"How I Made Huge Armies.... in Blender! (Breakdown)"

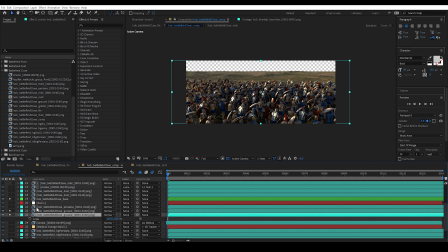(16:21)
A dirty trick, but it worked. Next up, I added the Persians, the background Persians, the background Persians, and then the background Persians.
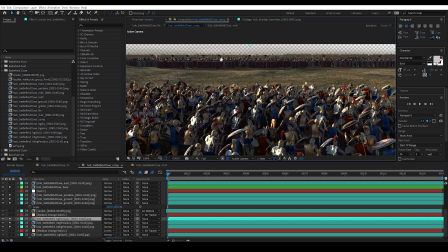(16:35)
Yeah, nothing like a great naming convention, right?
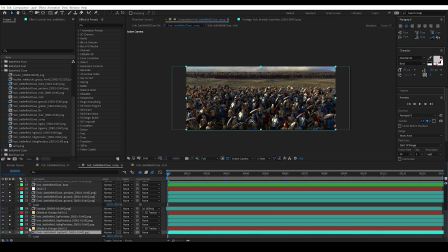(16:39)
Finally, I've added the sky and the mountain to the mix, but I again realized I made a silly mistake.
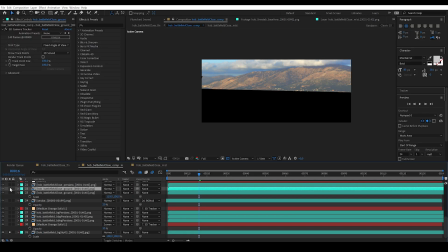(16:45)
I put the image too low in the 3D scene, making it show the top of the mountain behind my soldiers.
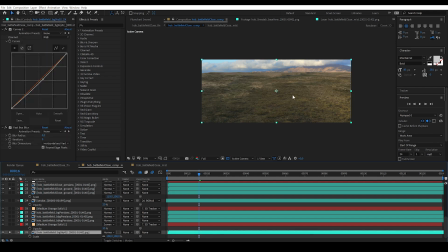(16:51)
And that is clearly not correct. The horizon line is completely wrong here. No problem though, I just raised it in the composition like this, and issue fixed.
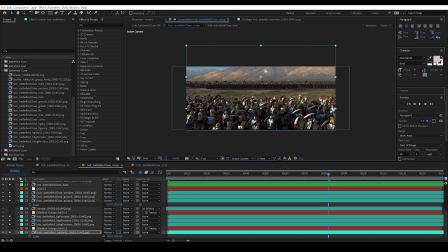(17:02)
That together gave me the basic result. But of course, now was the time to improve this. So over this background, I've added the dust layer twice, once at 100% opacity, the other one at 50.
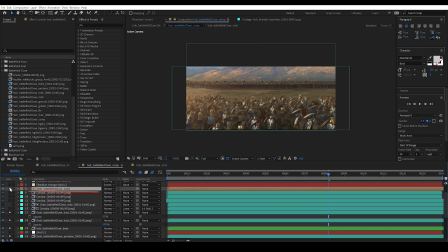(17:18)
Then, over that, I've overlaid the mist pass ever so slightly, making the stuff in the distance a bit lighter. And then finally I've started my favorite technique, adding the various colored layers masked out so that they simulate scattered light and dust.
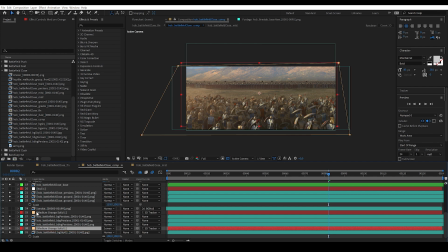(17:34)
So first I added this layer of yellowish solid into the background with very low opacity and screen set as a blending mode. Next, another layer in front of the background Persians with similar intensity and blending.
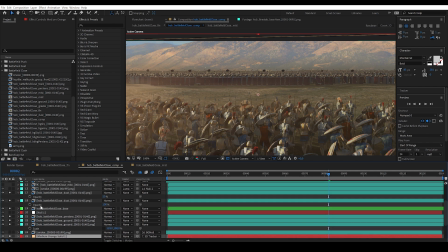(17:49)
Above that, I added this quite intense screen layer simulating the sunshine,
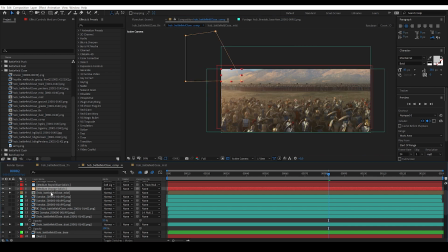(17:54)
masked out to be only visible on the side here with a lot of feather to the mask.
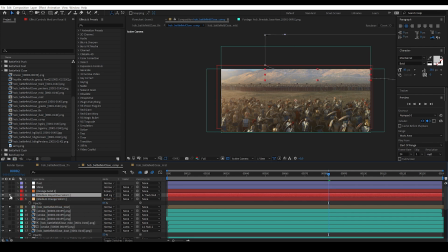(18:00)
Over it came a bluish layer, masked out at the top here. This one simulates the blue light scattering from the sky. Finally, there is a second, larger layer that adds to the sun effect. So far, I've ignored these smoke layers that you may have noticed in between my layers.
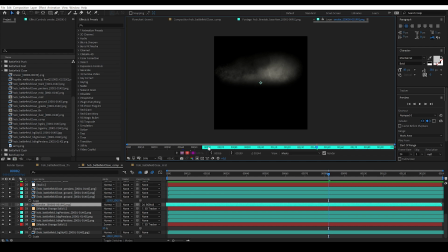(18:18)
All these are using this sort of animated sequence of dust.
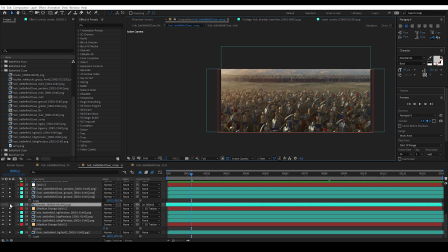(18:23)
And I've placed it at a low opacity in between my elements.
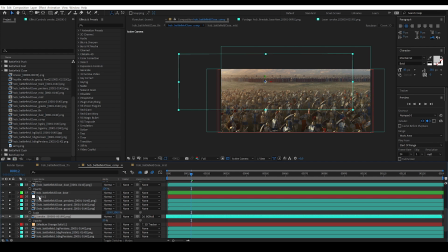(18:27)
Since the camera is moving, I actually had to track the shot so that the elements keep moving together with the camera move.
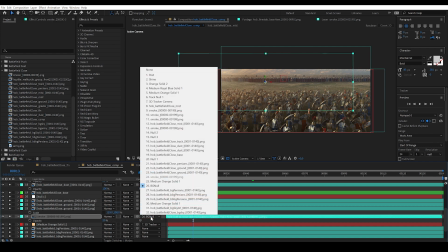(18:34)
You can see this one is parented to a null object, which on it has the tracking data.
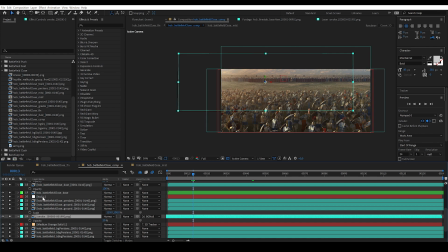(18:41)
And by the way, null is an equivalent of empty that you know from Blender. So I've added several of these in the background and foreground, finishing the dustiness of the shot.
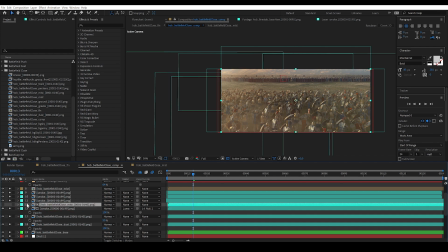(18:53)
This one is interesting, by the way, because here I'm using the mist pass to function as a luma matte. I wanted to respect the depth of the scene here so that soldiers in the foreground
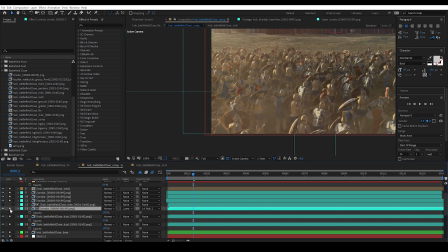(19:04)
are actually not as obstructed by this dust element as those further in the background. So I put my mist pass, specifically used for this purpose, above the dust layer.
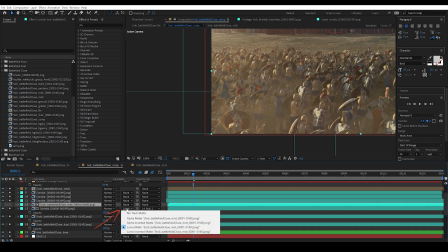(19:15)
And here I activated the Luma Matte option. What it means is, it takes the layer above it, and based on whatever is darker in that layer,
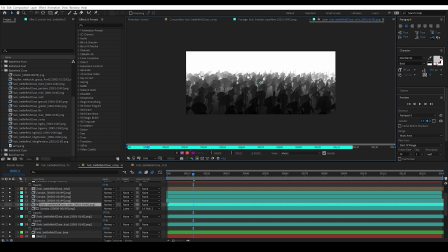(19:25)
it will make this layer below more transparent, and the white spots remain visible.
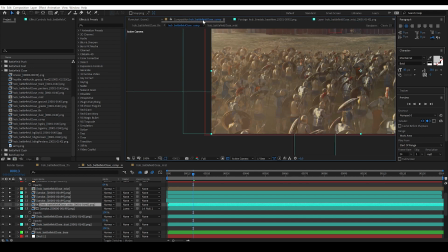(19:30)
So since my mist pass is more white, the further we go in the distance, the more were the soldiers in the background obstructed by this dust element. Subtle effect, but without it, these 2D dust elements tend to be less convincing.
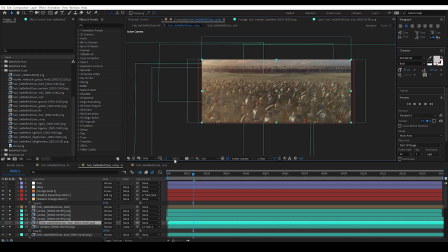(19:45)
Finally, for those of you who've already taken some of my courses where I go over After Effects compositing, you know that I love to employ this shine effect, a plugin made by a company called Red Giant.
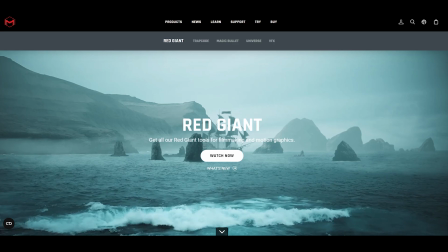(19:57)
On its own, with default settings and without any mask, it is pretty overwhelming.
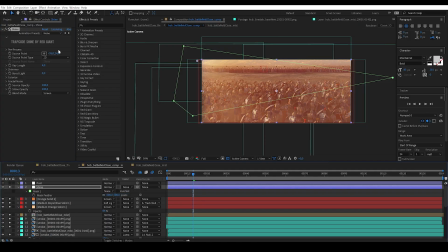(20:02)
However, if you place it, for example, like this, then go down with the opacity of the shine and finally mask it to be only on some areas where you want it, of course with a pretty large feather, you will achieve a very nice effect.
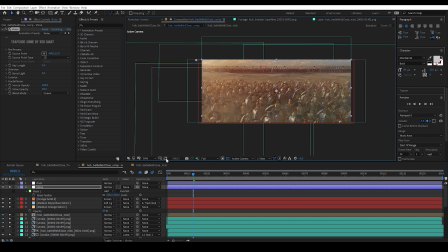(20:18)
One that I've used constantly in the short film to improve my light volumetrics and sunshine effects. Then I've used a lot that I'm sometimes using to finalize my shots, and also a vignette.